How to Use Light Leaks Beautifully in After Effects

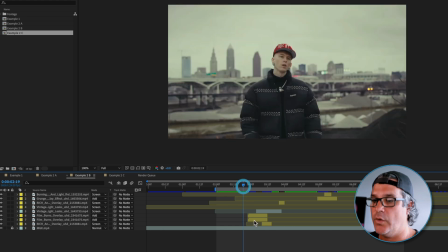And for this example, what I've done is I've gone in and I've added some effects.
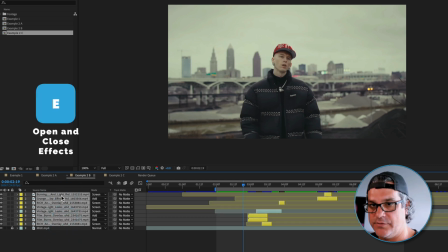So if I was to turn off all of these effects, I'm going to select all, hit E for effect, and turn all of these off like so.
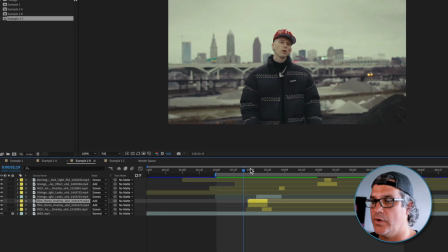then hit e to collapse them you can see what i've done here so if i solo this first one it's got a lot of red and
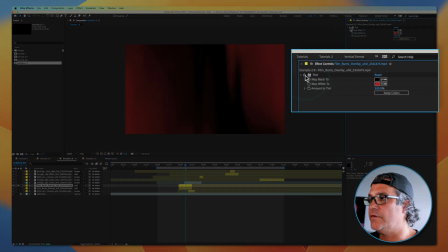those type of orange tends to them yellow and red but uh i want to make it just straight up red so i tented it to a red
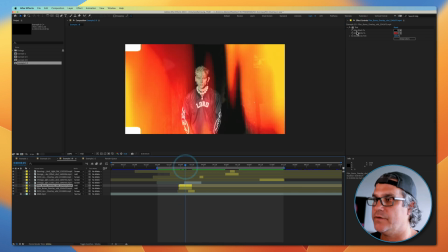color here so this is with and this is without right i'm just kind of reducing some of the color that's in there it's too much at this point the film lightly because it's just too much over the top. So I'm going to reduce some of it by just adding a simple tint. And I'm also going to do that to the one below it.
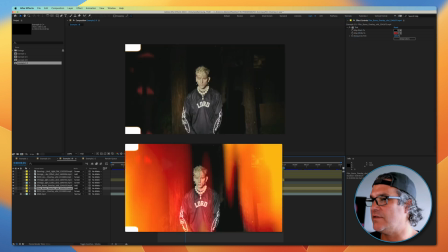And I'm going to turn that one on here. So now those distracting yellows, it's just this red tint to it.
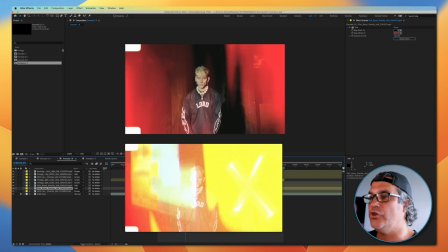And it looks a lot more unified with the footage.
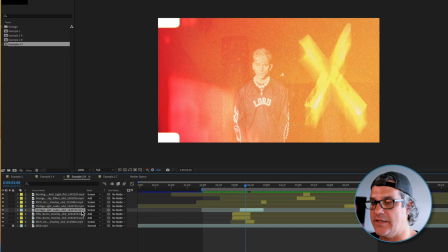Now this one on the top here, this I kept exactly the same. but this next one here the small one at the bottom
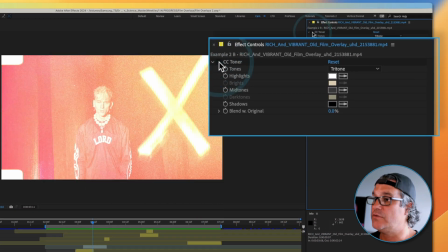I added a CC toner to make it a more grayscale value so you can see here that this X has a lot of yellow in it but by adding the toner it brought it to a more black and white tone and it really brings that X out towards the camera towards the audience by doing that
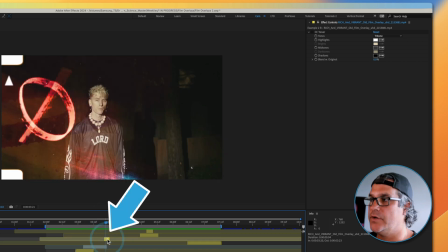and we'll go into this one same thing I added the exact same
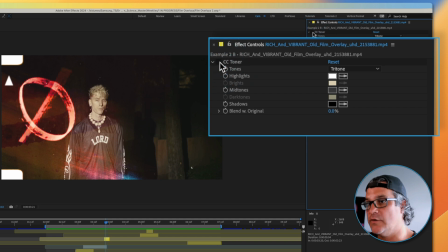effect so I'm reducing the reds and the yellows and the oranges and just making it a straight black and white element like this, which is really nice.
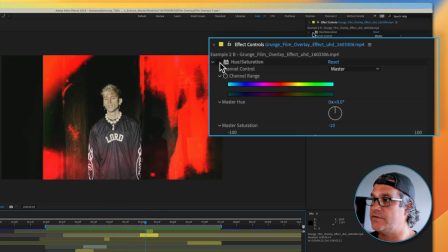For this one, I reduced the saturation and the lightness just like this. So that's the original kind of bringing it down. I also repositioned it.
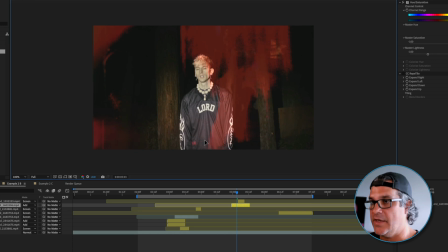So originally this one was sitting over here like this, and I saw an opportunity to really take advantage of this negative space here.
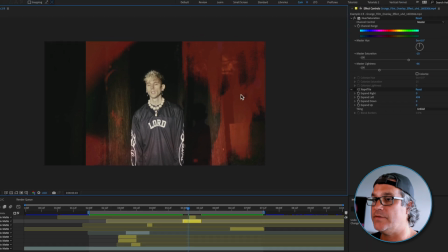So I repositioned it and I turned on a Repetile to repeat the
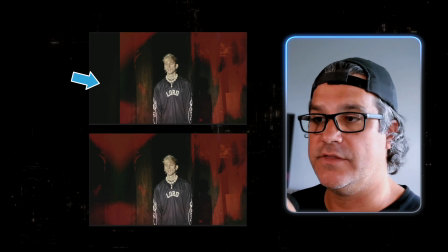edge back over to the side here so that there's not a hard cut off of the texture.
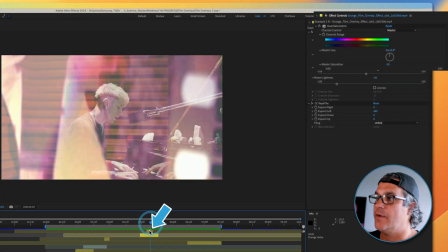And that's looking pretty cool. And this one above it, I'm going to add a CC toner to it to remove those pinks, right?
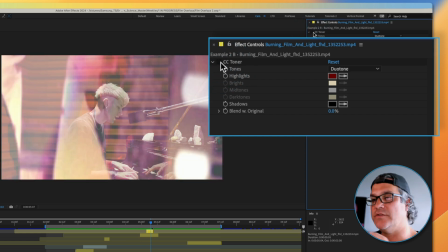Everything has got kind of this red tint, this red tone to it throughout where it's just straight up black and white. This one, we're going to do the same thing. We're going to remove those pinks and just bring some red tone,
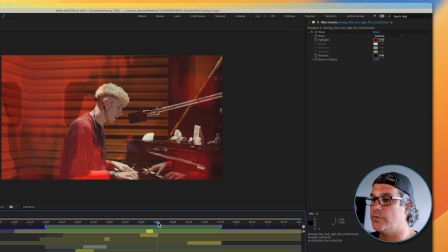a little bit of orange tone there as well and this last one we've got here same thing just adding a little
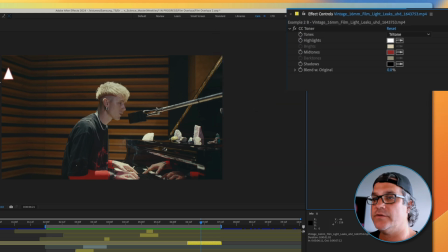bit of tone to it and what's really nice this one's super subtle and you can see it's just adding this
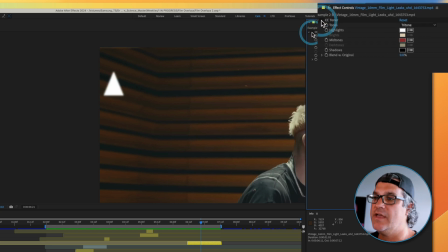almost like halation effect to the edges here halation effect is a film effect i'm just adding it to the edges here so back this
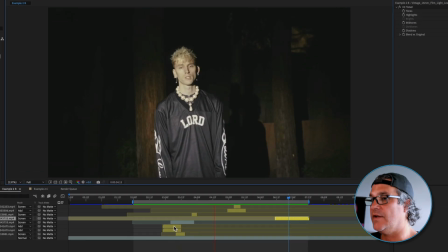up here and let's go ahead and just play this and you're seeing that it's already way more unified in its look so if i go back to the original
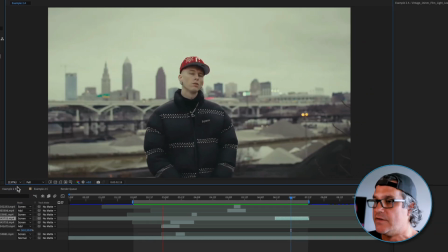here and also put it to fit and I play this back. Yes, there's some nice film overlays, but there's too many colors happening, right? There's a lot going on, especially if you look at the original edit. The original edit here is very desaturated. Yes, there's some nice reds in it, but everything else is very almost monochromatic and very desaturated.
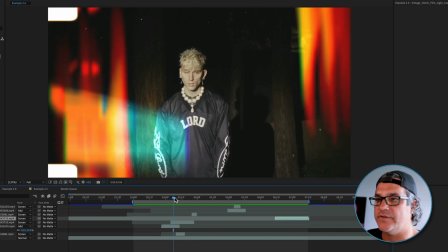So adding in like these teals and these greens and these bright oranges,
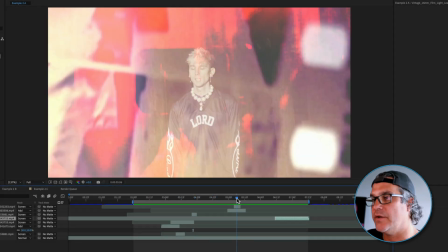these blues down here, it's just way too many colors, right? Like these pink and purples that we see here. well in this next example just by adding
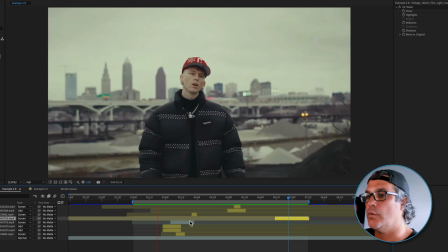some simple coloring we're bringing everything back to more of
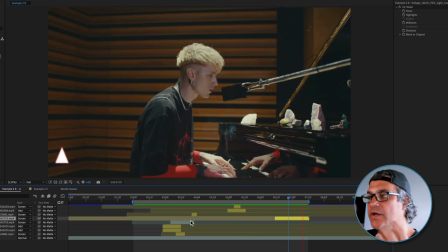that desaturated look with the red tents in there as well so it's it's getting really close but we can take this one step further and that's in our example here example c
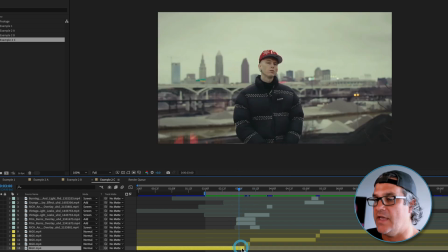and what i did here was i took the original edit and i just found moments where these edits are happening.
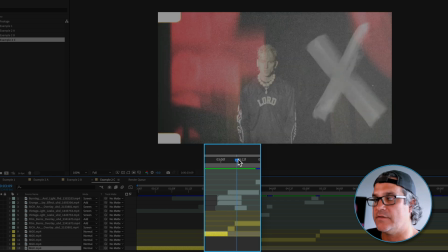So there's an edit happening here. And then I saw an opportunity here to add something.
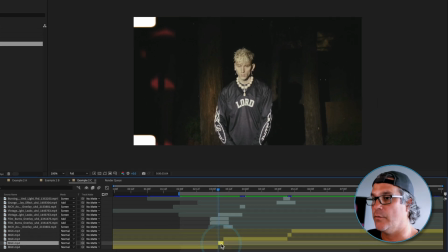So what I did was I added a shake effect to this footage.
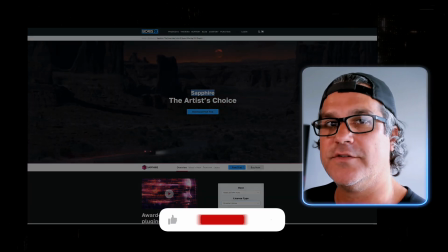And again, I used Sapphire. If you've seen in my videos, you know that I preach about how powerful the Sapphire plugins are.
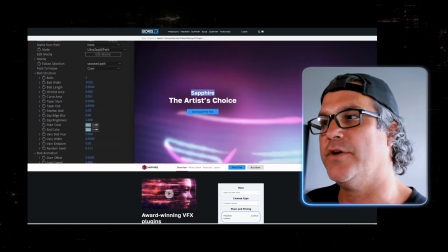There's only one set of plugins you can have at Sapphire.